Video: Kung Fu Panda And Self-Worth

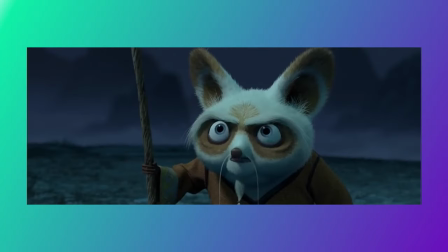(4:06)
No matter what you've been through or are going through, no matter what has been said to you or about you, you are special and capable.
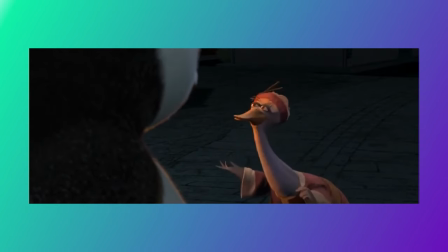(4:13) To make something special, you just have to believe it's special.
In order for something to be special, you have to believe it's special.
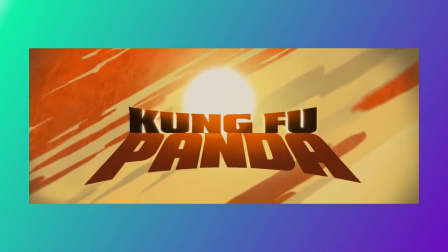(4:20)
And that's what this whole entire movie is trying to tell us. Mind you, in a very entertaining and funny manner, Po was always special.
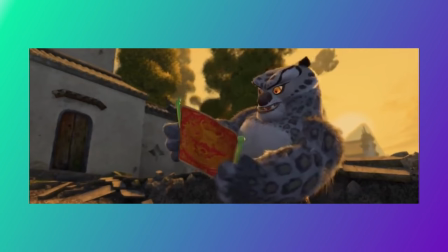(4:27)
Just like how Tai Lung was always special. Sure, there are many differences between them, but in the end, they were both special.
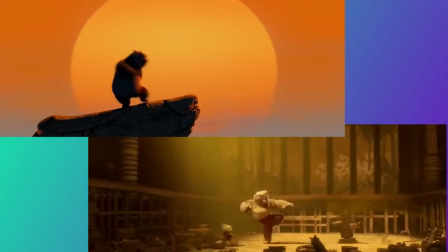(4:33)
And that's the biggest difference between Tai Lung and Po. It's how they react to finding out the secret ingredient.
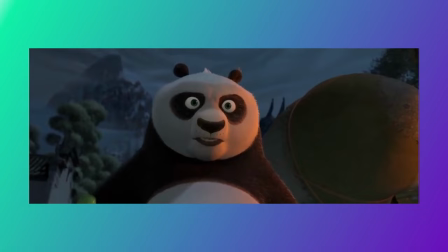(4:38)
After Po realizes he was special, he finally became at peace with who he was. A big, fat panda.
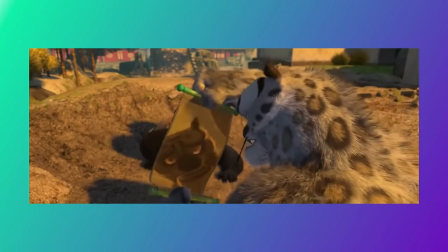(4:44)
And when Tai Lung was told the same thing, that there was no secret ingredient, Tai Lung couldn't accept it.
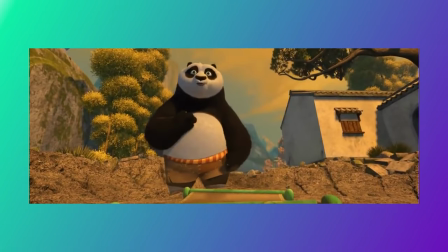(4:50)
He was still holding on to something, holding on to that promise that was made to him so long ago.
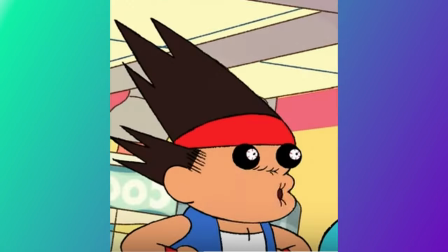(4:56)
Okay, so this chapter has a different tone from their entire video, but holy guacamole are the action scenes in this movie better than they should have ever been.
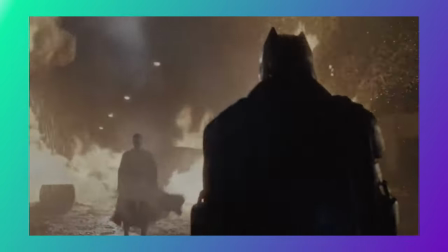(5:03)
Action sequences are everywhere. And sure, you can't deny they look cool or look like anything because of all the explosions.
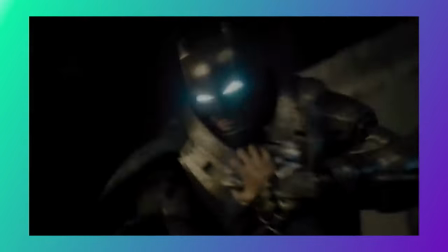(5:09)
We often forget that action scenes should also serve a purpose in either progressing the plot or the story.
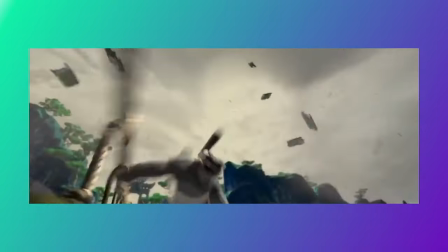(5:14)
And every action scene in this movie utilizes its fight in the perfect way. The scene where Tai Lung escapes prison is meant to show how powerful Tai Lung is.
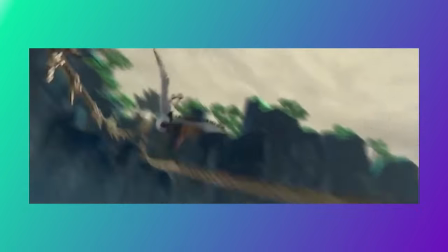(5:22)
The bridge scene is meant to show the abilities of the Furious Five and amplify how much of a threat Tai Lung is.
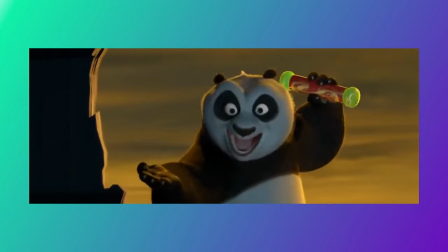(5:26)
And the final fight is meant to show that Po is the Dragon Warrior.
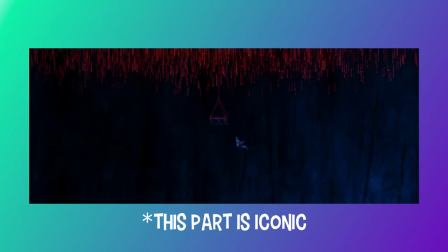(5:31)
People always talk about the prison scene, which is amazing in its own right. What I want to talk about is the final fight.
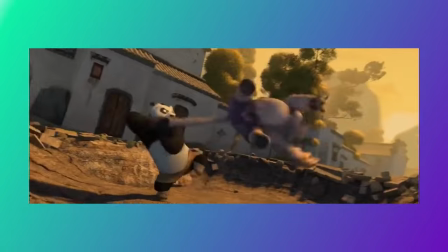(5:39)
The final fight in this movie is both funny and well choreographed, while also being easy to follow.
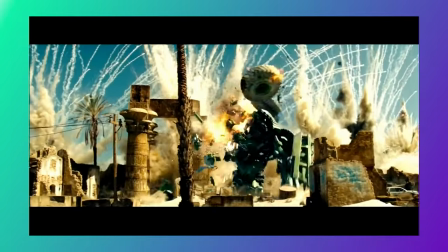(5:44)
I can't tell you how much times in an action scene, I can't tell you what's going on because it's too convoluted, but everything in this scene has a clear setup and a payoff.
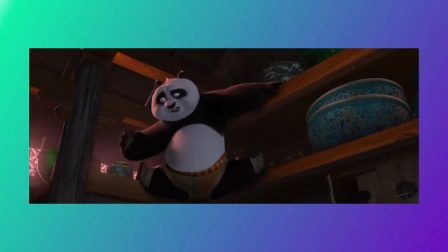(5:52)
It's an homage to classic martial arts movie, but also Po himself. The best part of this fight is that it speaks to everything that is Po.
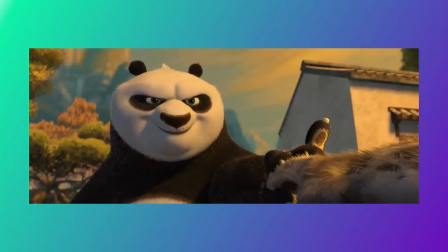(5:59)
From the noodles, to the fireworks, to the fatness, to the wishy finger hold, Po is the Dragon Warrior.
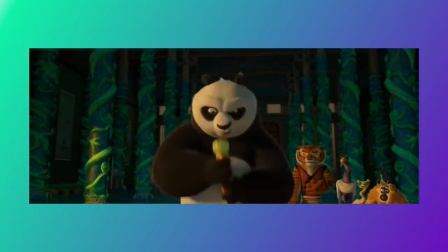(6:05)
Kung Fu Panda could have easily been a lazy movie with a stellar cast, but it wasn't.
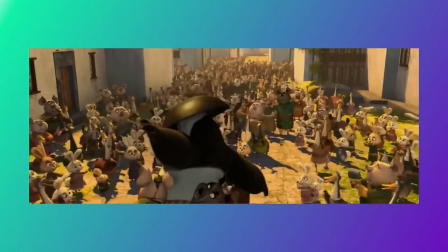(6:10)
It is a movie that is special. A movie that has a dedicated cult following for doing everything exceptionally awesome.
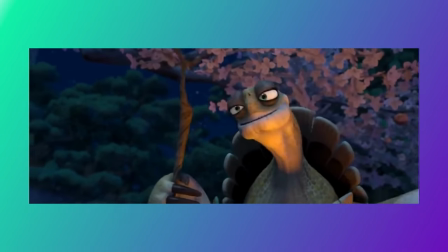(6:16)
A movie that tells its audience that they're special. You are special.
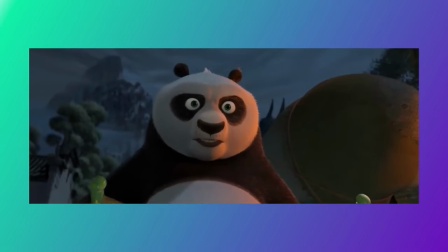(6:21)
You just have to believe you are.
Skidoosh!